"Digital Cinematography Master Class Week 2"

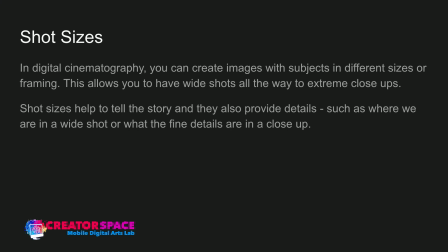[4:05]
So, by showing that we're in a city in a wide shot, we know that we're in a city. So that's establishing that story. And also it gives us the fine details in a close-up. What are the little details that we need to see in this close-up? So that's what shot sizes can help us do.
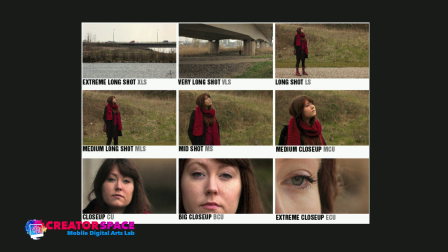[4:23]
Here's a chart. We've used this a bit in the past workshops as well, but just an idea of the different types of shot sizes. So we have extreme long shots, we have very long shots, long shot, medium long shot.
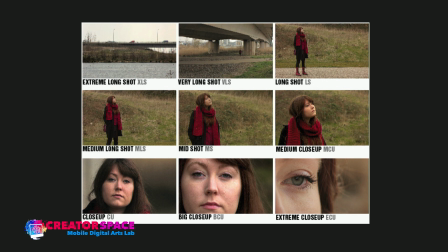[4:38]
You can see the medium long shot, that's a very typical type of shot. Knees to the top of the head. Mid shot, kind of waist above. Medium close-up, like I was saying, basically if you think about, I'm in that kind of medium close-up, getting the chest and above, right?
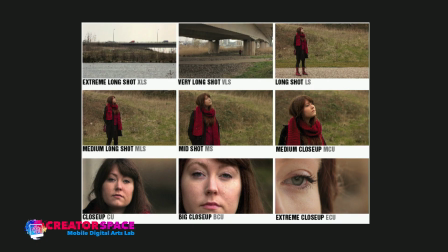[4:54]
So that's kind of a comparison, medium close-up. Close-up, Again, that would be more of like this on me, right? That kind of a close-up, and then going to a big close-up, full head, extreme close-up, getting those details like the eye. So you can see from all the way from a far bridge, that is extreme long shot showing us where we are.
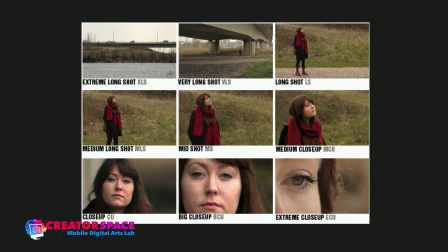[5:13]
We're underneath a highway in a bridge. So just like we could establish we're in a city, or a wider shot, we establish where we are here.
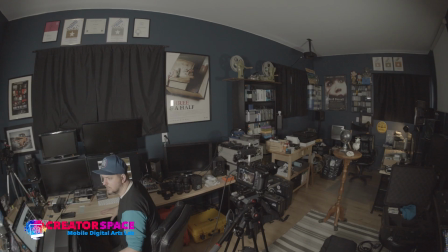[5:22]
So those are those types of things where we can establish, okay, like here we are in the studio today. This is the extreme wide shot, right? So we can show it in that kind of manner, and then back into this kind of a shot right here, right?
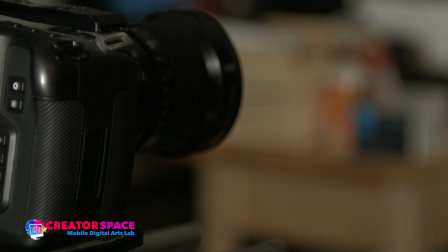[5:39]
And then like the details. So we're looking at the details of the camera, right there. That's like that extreme close-up type thing. Detailed the lens that we're going to look at today.
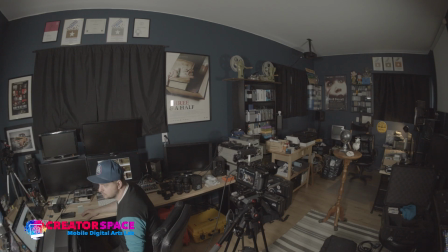[5:49]
So again, those really cool things. So going really wide and then going to a medium shot, right? And that's how we can tell stories. So we can do that with a multitude of different lenses, and then also angles of cameras.
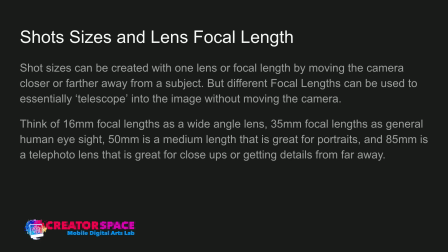[6:02]
So shot sizes and focal length. And this is the fun thing. Lenses have different focal lengths. So the longer they are, the more zoomed in they are, or telephoto they are. So the smaller they are, so you can have things as small as 6.5 millimeters.
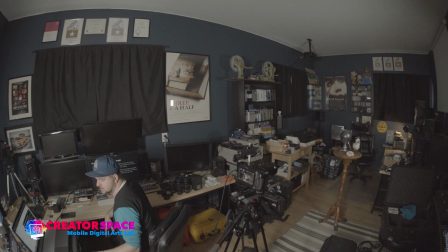[6:17]
We have a fisheye lens. And like this is the same idea. This is a fisheye lens, so super small, right? And then on this, you're looking at a 35 millimeter at me. And that's the difference between 7.5 millimeters to 35 millimeters. And they're the same distance, just different angles in the room here, but same distance to me, about a meter away from me.
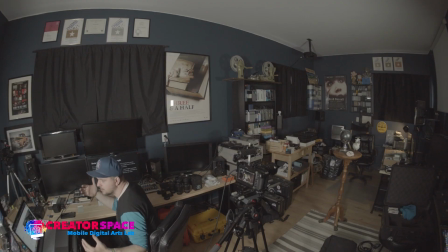[6:41]
And look at the big difference between the two. 1 meter away, huge. Fisheye sees everything, super wide. And this feels more like you're sitting across me. And that's the fun thing.
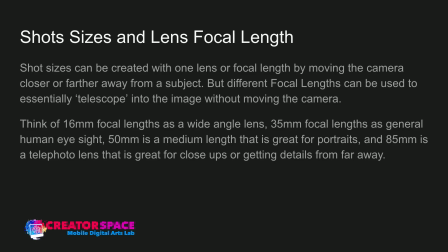[6:51]
So I made a note here. 35 millimeters is often viewed as the general human eyesight. And then you think of 16 millimeters or less as a wide angle. And then you get under 10 millimeters, you start to get into that fisheye lens concept.
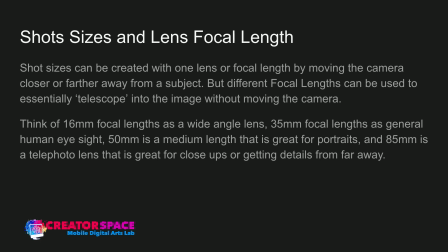[7:05]
50 millimeters is often referred to as the portrait lens. And 85 millimeters is a telephoto lens. That's great for close-ups and getting details from far away. So that's the idea. It's not just the shot size. We can take any lens. I can take any lens. I can move this camera. I can come closer. I can come further away, right? We can get different shot sizes like that. That's one way to get shot sizes. The other thing is I can keep the camera right where it is and change the types of lenses and get different shot sizes. And that's really the goal of digital cinematography, is to try to use these focal lengths to tell the story. Or you might decide that you just want to use one lens, a 35 millimeter, and tell everything with that. And that's a creative decision. And what it's going to do is create a certain specific look. That lens has a specific look and feel versus the fisheye lens.
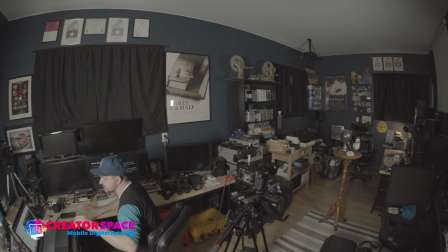[7:57]
So if I was going to tell a story all with a fisheye lens, that's going to be very different too than with a human eyesight of a 35 millimeter type lens, right? So very, very different types of storytelling. So you could say, hey, I'm going to do my whole film with a fisheye lens and shoot everything like that.